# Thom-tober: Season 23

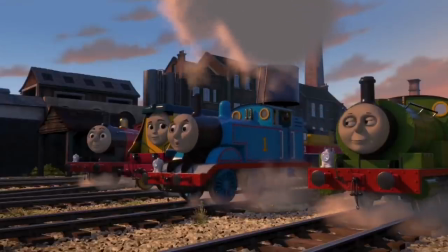(0:29)
2023. It feels as if I've been watching the same Boaba season twice.
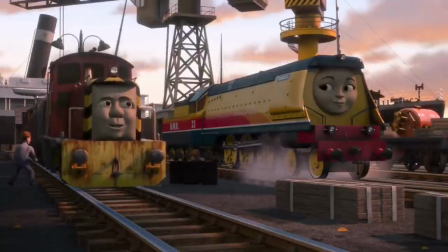(0:35)
There are hardly any differences between this season and season 22.
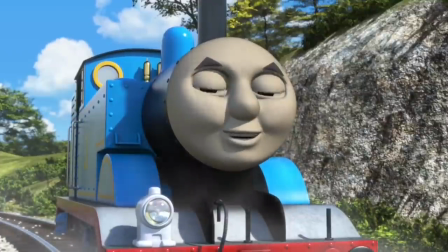(0:40)
Well, visually anyway. But I'm going to try and find some.
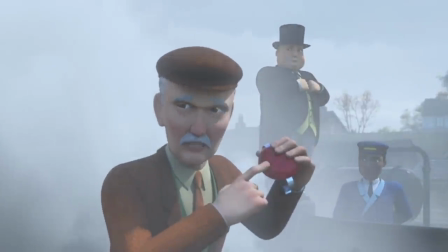(0:44)
But first, I'm going to talk about some changes that I didn't rant about in the last video, because that one was going on for way too long.
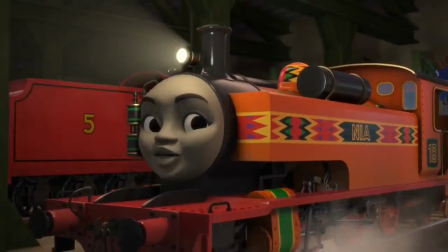(0:53)
Let's start with the animation. You know how I hate the bouncing and how it pisses all over the face of realism?
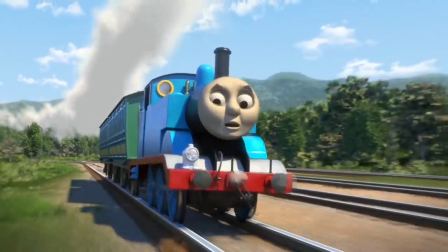(1:01)
Well, there's another thing that they keep adding in.
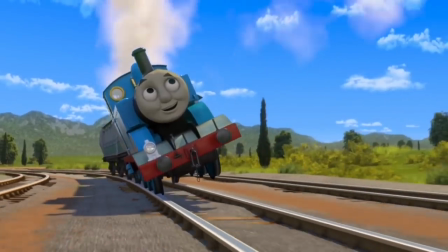(1:04)
Many instances where the engines tip over and then land back on the rails again.
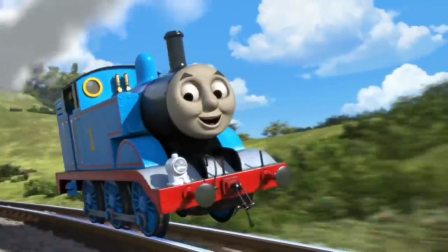(1:10)
Thomas literally does this twice in the introduction seen in every single episode alone.
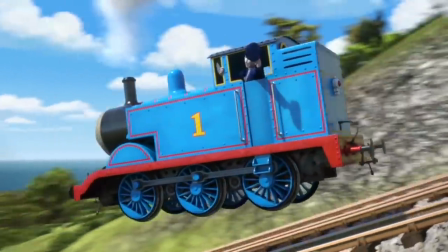(1:17)
Plus, flying off the rails at the top of Gordon's Hill as if he doesn't have any way to him.
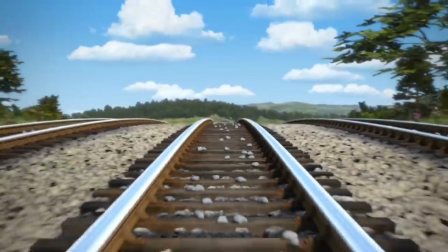(1:23)
Remember when Hugo spent a whole day doing that and he failed because of his weight?
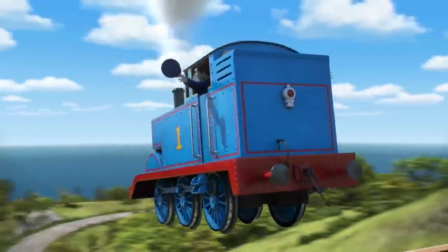(1:29)
Well, Thomas can now do that as easily as blowing his whistle.
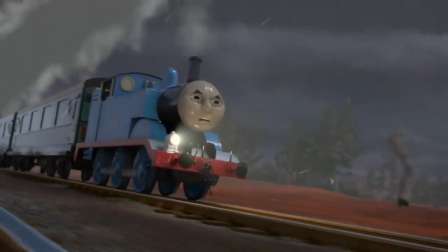(1:33)
I know this is Jamfield's attempt on making the show more exciting and stuff,
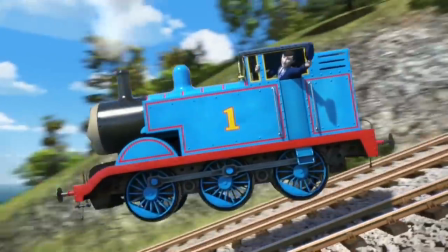(1:39)
but this is unbelievably dangerous to the drivers and firemen clearly still in the cab.
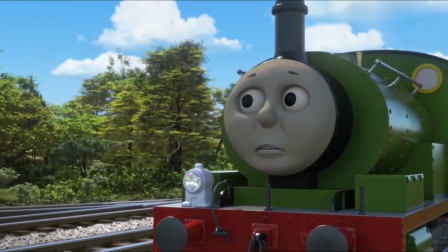(1:46)
And the engines do this all the time.
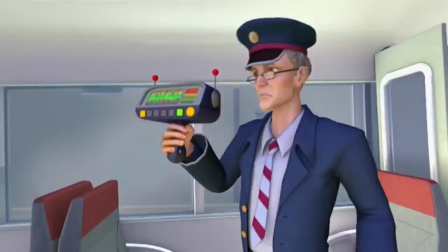(1:49)
Hell, I can only imagine what being in the cabs must be like if they are gesturing everywhere all the time.
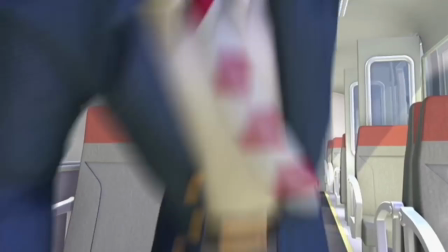(1:56)
I wonder even more because coaches are bouncing now. And there is this repeated section that bothers me.
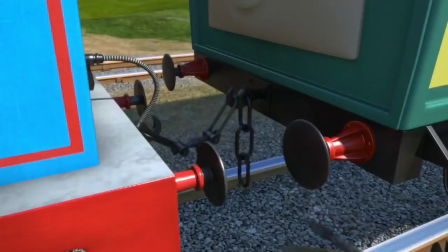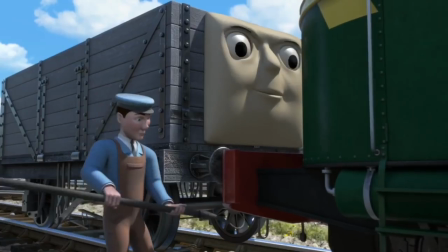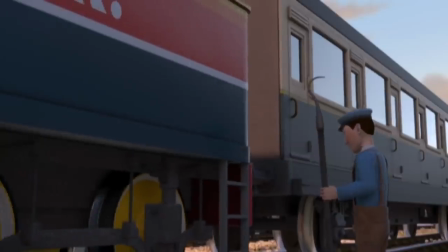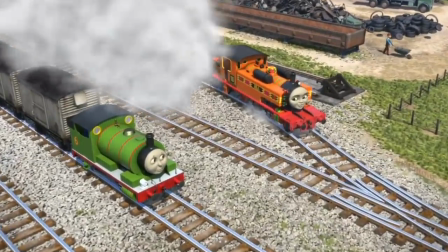(2:20)
I don't see it as a good thing when a show that was never repetitive and
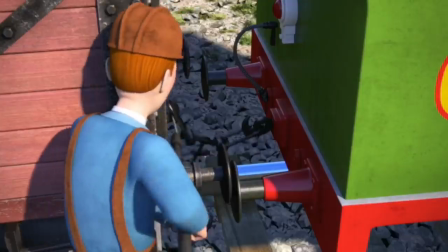(2:26)
formulaic suddenly becomes repetitive and formulaic.
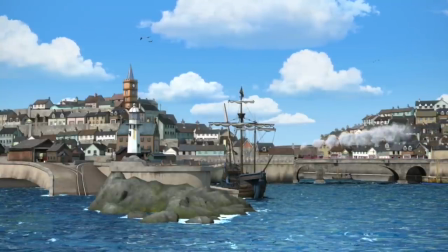(2:30)
On the topic of the animation, it is very clearly downgraded compared to previous Brenner seasons,
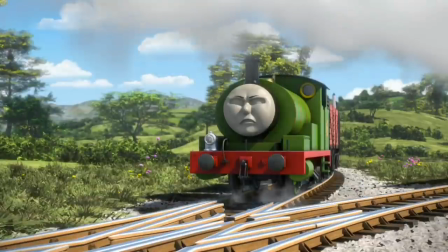(2:38)
which Jamfield themselves also animated for.
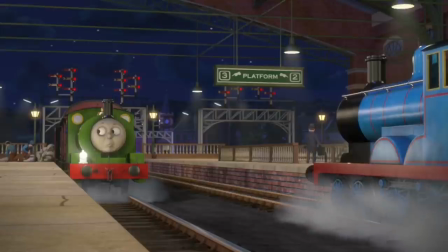(2:42)
It might look a bit better than, say, season 17.
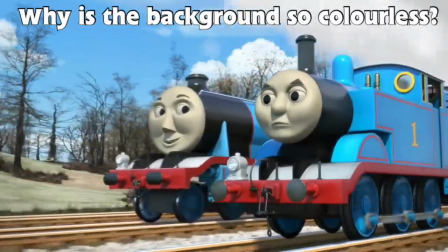(2:47)
In some areas.
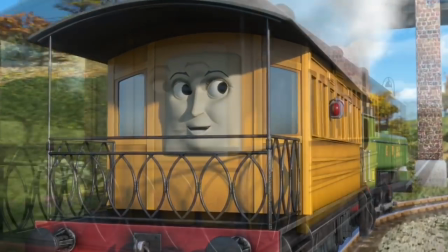(2:49)
But when comparing a screenshot from season 22 to season 21, to me, it's like using Train Simulator
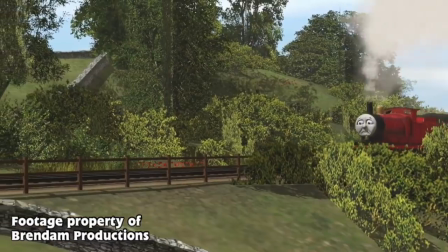(2:58)
2019 for your Thomas Trains videos, but then for the next video, you use Trains 2006.
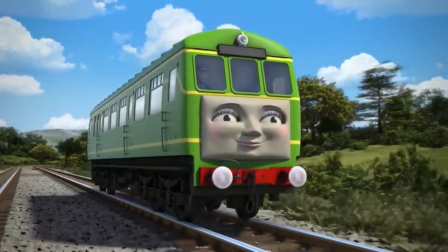(3:06)
It just looks worse by comparison.
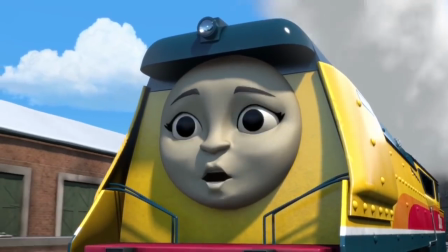(3:09)
This is evident in the creamish faces on the engines, delayed movements and impacts,
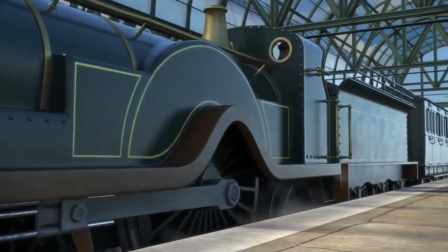(3:16)
the lighting making it hard to see the paintwork of the engines, pretty bare sets, and the water.
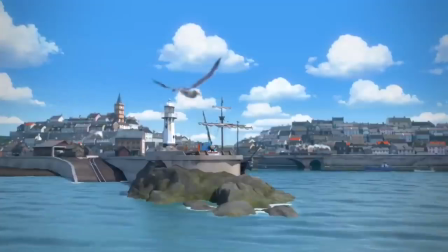(3:23)
That's really meant to be water, is it? It looks like blue slime.
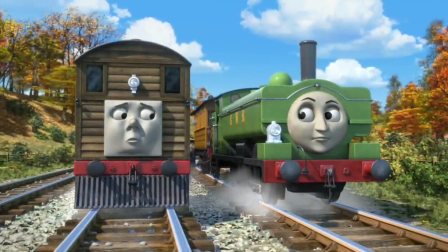(3:28)
I like to think that the reasons for the downgraded graphics is that A, they don't want to risk getting bankrupt,
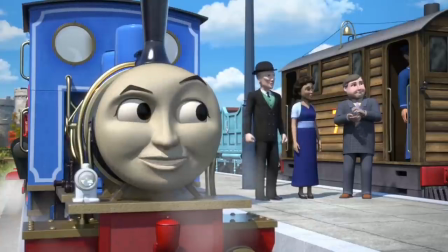(3:36)
and B, is because they needed to save up space and storage for all the international sets.
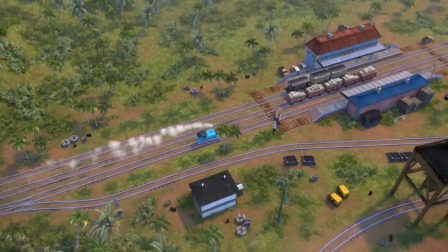(3:43)
I need to talk about them. Most of them are just reskins of already existing Sodor sets.
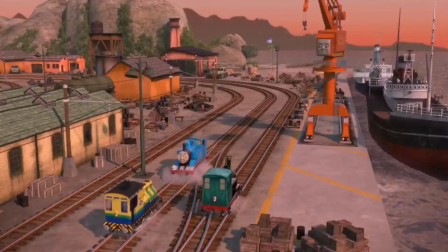(3:50)
Like, this is clearly Brendam Docks. That's Tidmouth Sheds.
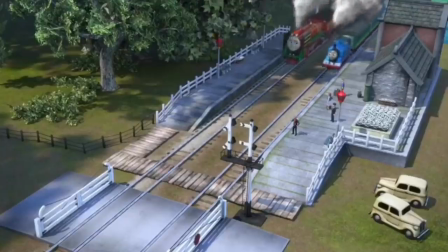(3:55)
That's Knapford. That's the shunting yard. That's Maithwaite. That's the suspension bridge with a different track arrangement.
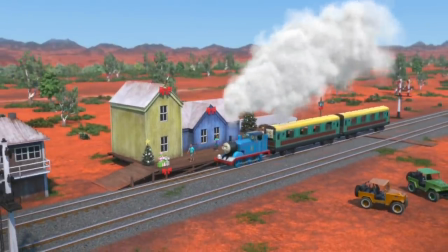(4:03)
The lazy recycling clearly isn't just present in the sets.
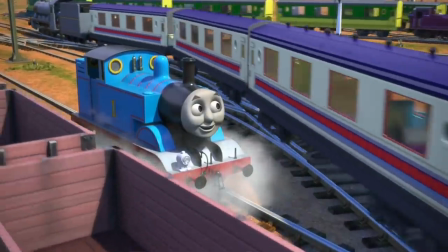(4:08)
The coaches, the trucks, and even the engines are recolors of Sodor engines and rolling stock.
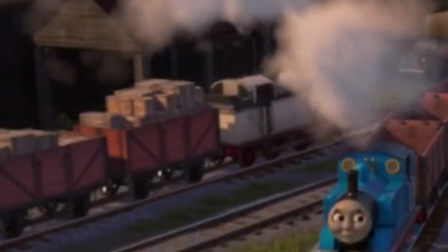(4:15)
That's Henry. That's Ryan. That's Oliver. That's Edward.
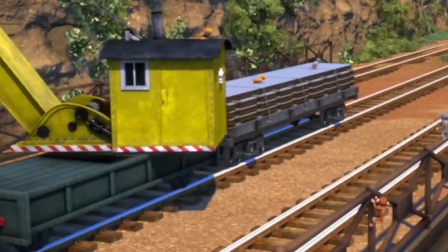(4:20)
That's Judy and Jerome. That's Henry.